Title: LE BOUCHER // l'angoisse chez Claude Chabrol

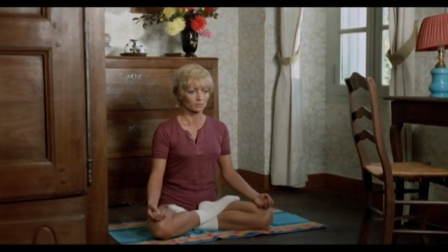[4:10]
Les angles de prise de vue deviennent plus marqués, les mouvements de caméra plus signifiants, les contrastes plus affirmés.
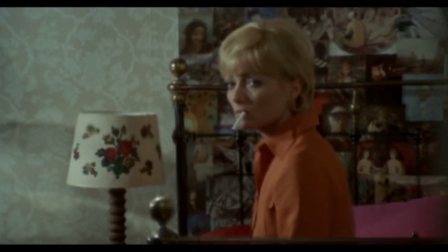[4:19]
Claude Chabrol multiplie les idées visuelles pour instiller le malaise, montrant par exemple le trouble de l'héroïne en la filmant au travers d'une fenêtre dépolie.
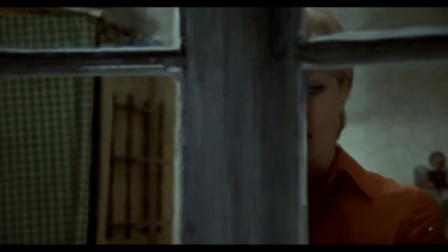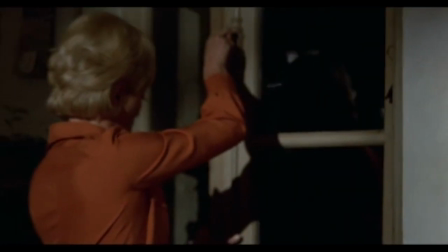[4:35]
Le drame se resserre. On le comprend encore une fois dans la façon dont le réalisateur met en image le face-à-face entre ces deux héros.
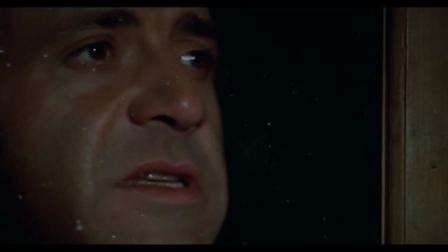[4:42]
L'insouciance de la rencontre initiale n'existe plus.
Mademoiselle Hélène, ouvrez-moi, je voudrais vous parler.
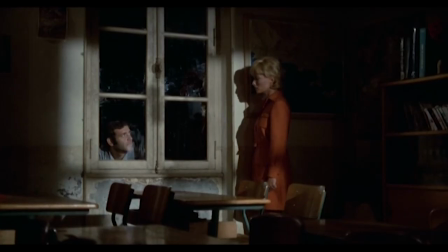[4:48]
Si les deux personnages partagent toujours certains plans, ils sont désormais le plus souvent séparés. Par une fenêtre, par une lumière quasi-expressionniste.
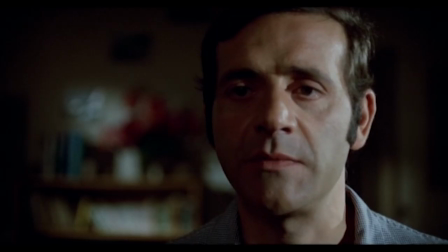[4:56] Alors j'ai compris que vous saviez que c'était moi.
Ou par des champs contre champs. Plus rien ne peut les rassembler, et l'histoire d'amour prend alors des atours de contes de fées cauchemardesques.
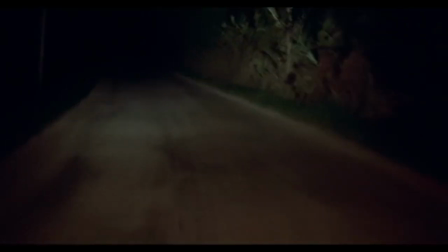[5:08]
Débutant comme une comédie légère, Le Boucher se conclut ainsi dans une ambiance quasi fantastique.